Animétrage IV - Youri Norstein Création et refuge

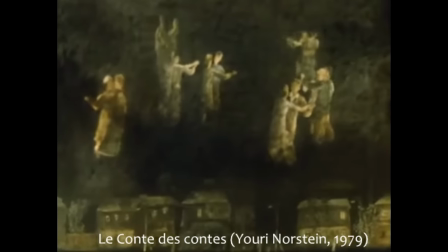Le thème musical du tango, que l'on entend lors de cette séquence, et qui saute à chaque disparition, fait pendant à celui de la berceuse qui débute le film.
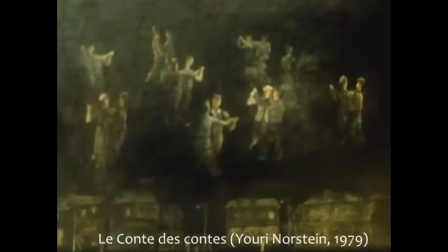Tout au long de l'œuvre, les espaces-temps se succèdent lorsque se rejouent ces deux musiques.
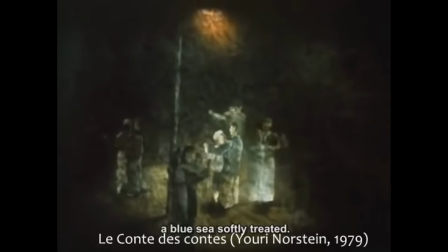Le tango, qui est comme une berceuse de la mort, répète la séquence de la disparition, évocation du présent d'un univers en guerre ou vidé de ses personnages.
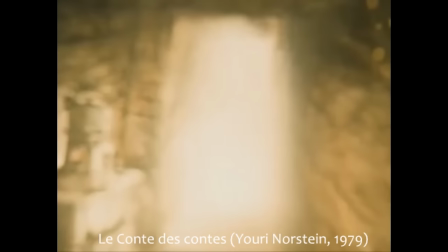La berceuse, quant à elle, fait apparaître un espace particulier,
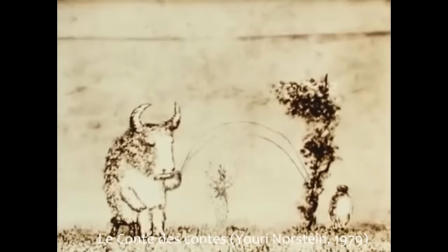illuminé par un été indien où une petite fille joue avec un minotaure et où des personnages mangent et discutent autour d'une table.
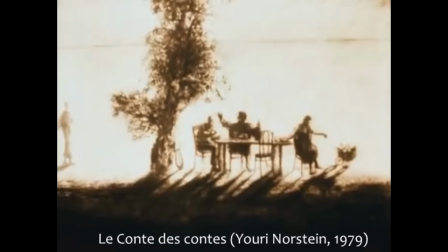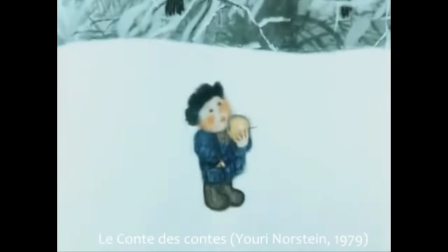Le paradis perdu est évoqué à partir de l'image de la pomme rouge et jaune, qui fait penser au jeu de l'enfant qui s'imagine manger parmi les corbeaux.
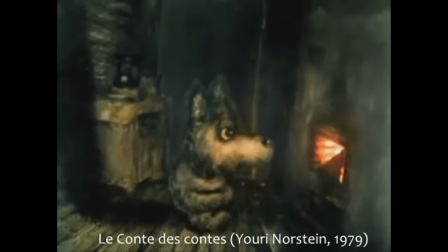Le petit loup murmure à plusieurs reprises la berceuse, qui semble l'exact opposé du tango, signe d'un temps désarticulé.
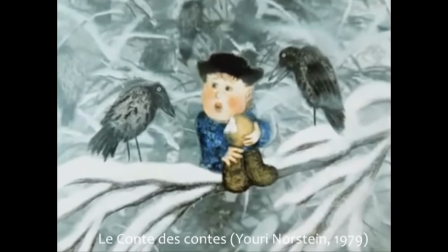La rêverie de l'enfant sur le paradis, quand il mange parmi les oiseaux, se brise lorsque son père jette sa bouteille au sol.
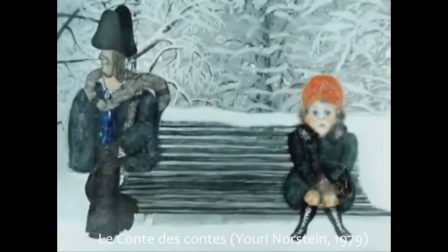Le temps de la guerre est repris par l'apparition d'un tricorne sur le visage du père, que l'enfant arbore à sa suite.
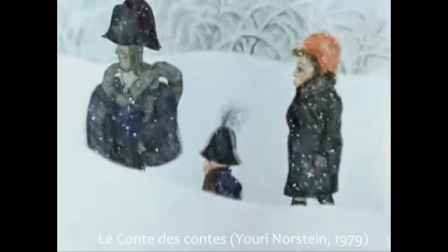La volonté de domination entraîne la même envie chez les plus jeunes.
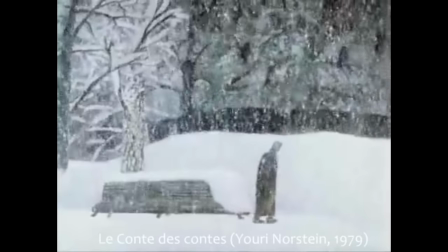L'enfant quitte le lieu enneigé, où il se croyait compris des corbeaux, pour rejoindre l'âge adulte et le temps de l'histoire.
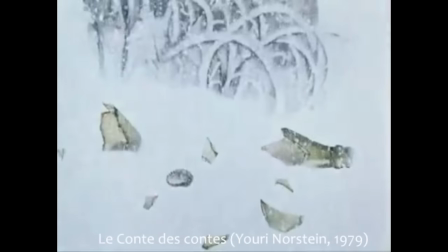La pomme est à moitié mangée. Dans le plan suivant, la bouteille d'alcool est brisée. On pourrait croire qu'il s'agit d'un cocktail Molotov.
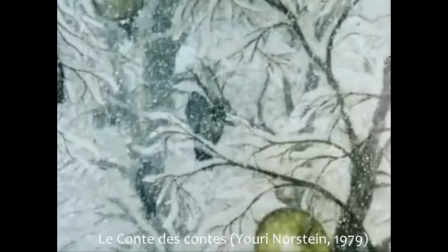C'est pourtant ce lieu de l'innocence que Nordstein cherche à réactiver dans ses films, comme il le dit lui-même.
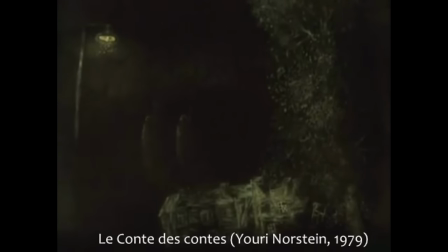Modestement, je pense que si l'art doit avoir un but, c'est de rendre plus douce l'âme, parce que notre enfance est arrivée avec la fin de la guerre.
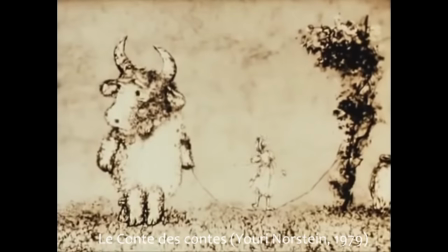Et que nous ne devons jamais oublier que le bonheur, c'est chaque jour de paix. chaque jour.
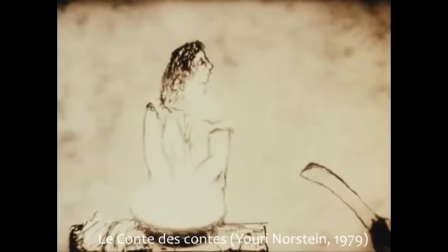Le film essaie de remplacer la scène du bal par un lieu rassurant, où la berceuse pourrait se rejouer sans les sursauts incessants du tango.
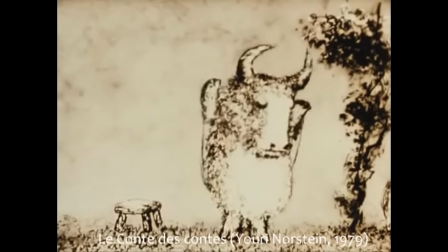Le repas sous l'été indien semble être ce refuge onirique, mais les gens sont contraints de le quitter aussi.
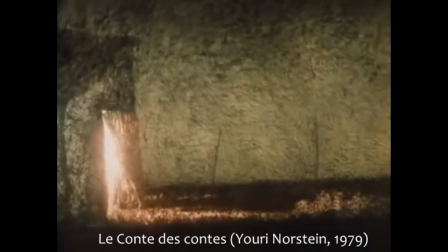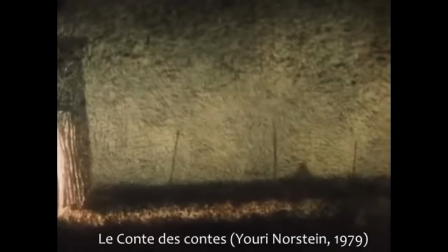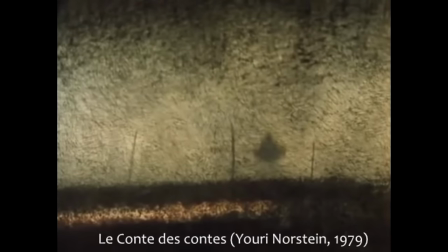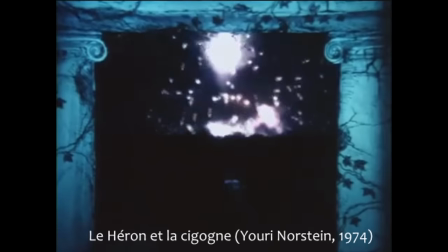Au-delà de toutes ces références et des analyses que l'on pourrait encore faire, l'œuvre de Yuri Norstein possède un charme touchant.
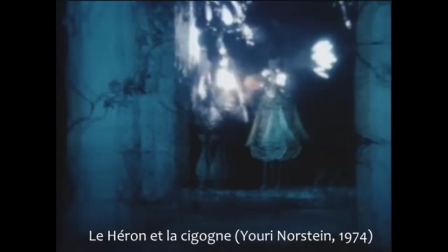Elle recherche une forme de simplicité sensible et veut faire naître chez son spectateur l'impression d'un foyer retrouvé.
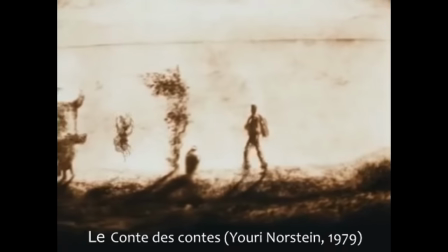Cette nostalgie est simple, directe, et le jeu des références ne fait que densifier une œuvre qui,
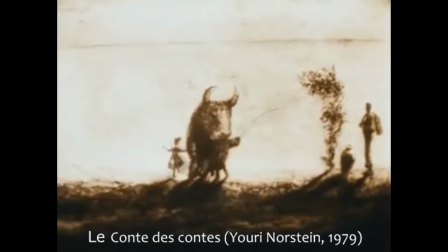sans en comprendre les enjeux, peut se regarder et s'apprécier naturellement. Depuis le début des années 1980, Norstein prépare un long métrage inspiré du manteau de Gogol.
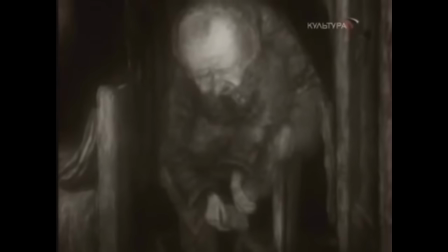Et en 2013, le projet était toujours d'actualité. Il faut se représenter le temps passé sur chaque court-métrage.
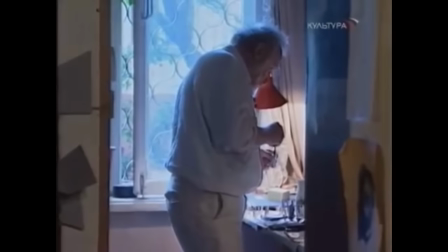Chaque minute peut prendre un mois de tournage ou plus. Avec cette méthode de production, on comprend mieux le temps que peut encore prendre la réalisation du film.
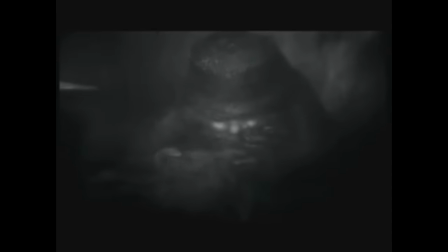Il n'en reste que Le Manteau est un film très attendu par les amateurs d'animation du monde entier, et qu'on espère le voir sortir un jour sur nos écrans. En attendant, il faudrait que l'œuvre de Norstein se fasse plus accessible en France.
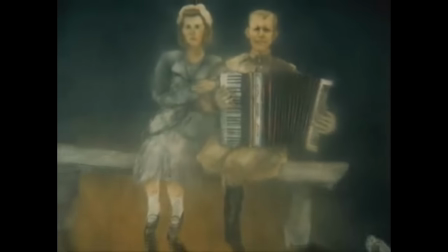Un seul DVD est sorti pour l'instant, en 2004, mais il est devenu très difficile de se le procurer.